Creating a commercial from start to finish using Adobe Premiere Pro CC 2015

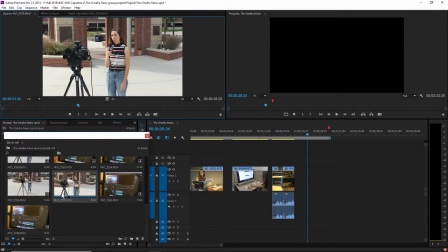1497s
I think you kind of get the idea better in this shot, but I like...
More.
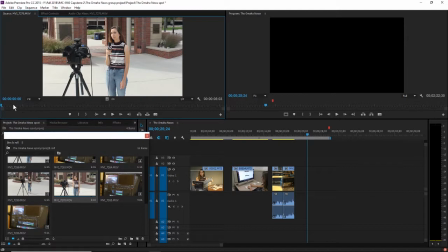1512s
Okay, so you can see in the very beginning here, I suppose, that I'm talking. So you always want to make sure you don't get any of you talking. And she's also looking at the camera.
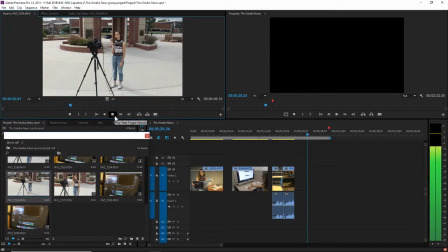1526s
Let's see if she's more in these other clips.
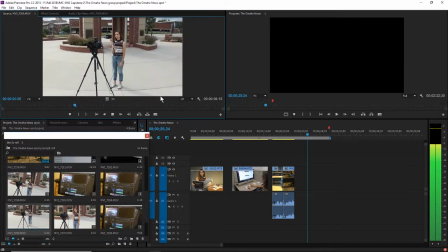1531s
I guess there's just 2.
Okay, ready when you are. For the Omaha News, I'm Charlotte
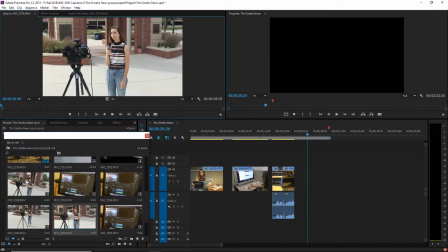1543s Riley. More.
Okay, so she looks at me. So it needs to cut right before her eyes go to the camera.
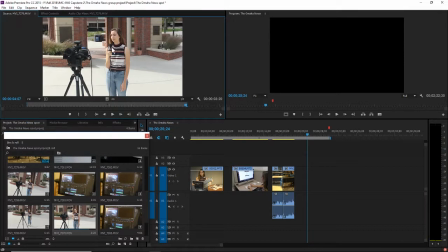1562s
So I'm just using the I and O keys to do that. I'm going to click and drag that down into the timeline.
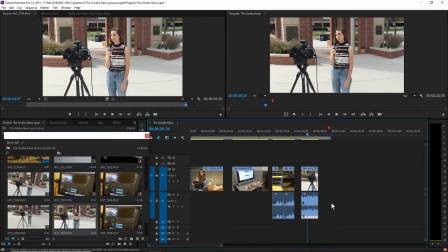1568s
And then I'm going to hit the link selection button, select the audio, and delete it. I'm going to keep this audio here until I know for sure I want to keep those 2 shots together, just so I can sync it up a little bit easier.
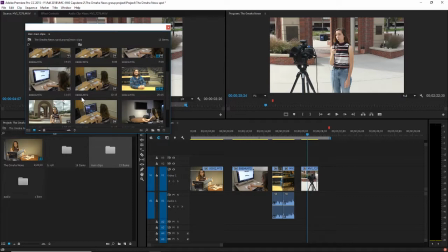1585s
And let's check the Panasonic. Okay, so just this one clip here.
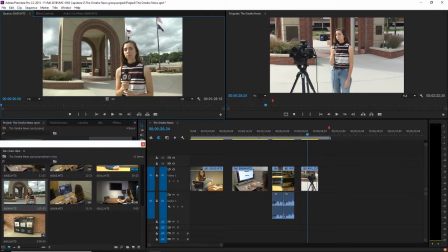1593s
I think I kept the camera rolling the whole time.
Just talk whenever. Yeah, here, I'll let you know.
It's a cool shot with the flags.
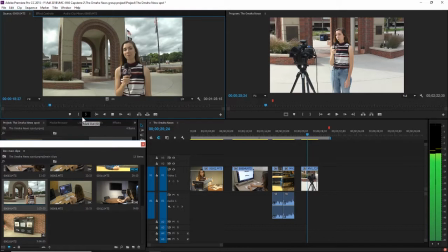1611s Sorry, I'm like squinting and looking at you. Okay, and then just say that. For the Omaha News, I'm Charlotte Riley.
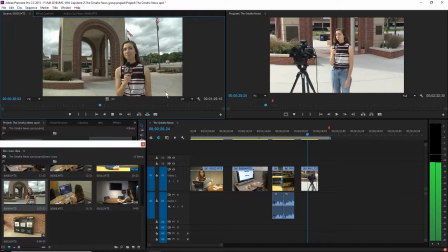1631s Again.
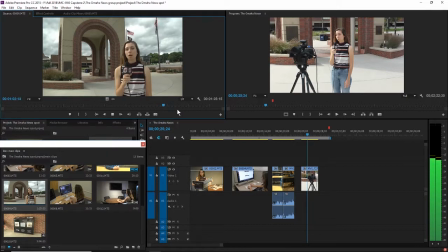1647s Okay, ready when you are. For the Omaha News, I'm Charlotte Riley. A little bit. Okay, we'll do one more.
Okay, I like this shot because there's a little bit of sun on her face. So I'm gonna hit I.
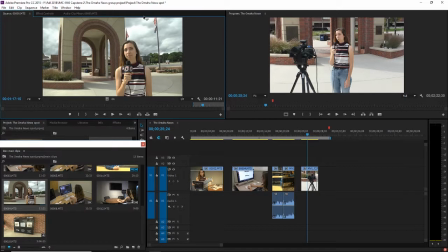1670s Charlotte Riley.
Okay, so something when you're doing your stand-up, make sure you don't look away or do anything. Give yourself like a buffer of 3 seconds, because you can see I would use this shot, but when she says Riley, she looks up very, very soon after.
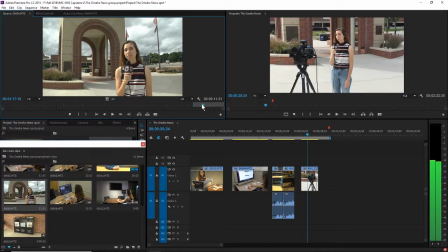1689s
And you could cut it here, but she's still giving a lot of look, so we'll look for a better take.
Okay, ready when you are. For the Omaha.
And this one right here, she took a breath.
For the Omaha News.
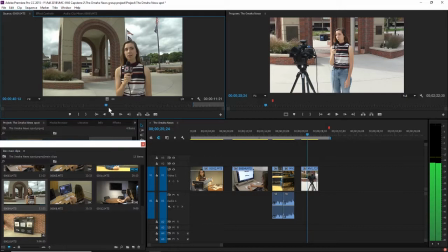The wind is blowing a little stronger in these parts.
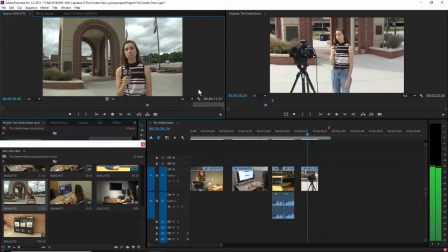Okay, ready when you are. For the Omaha.
Okay.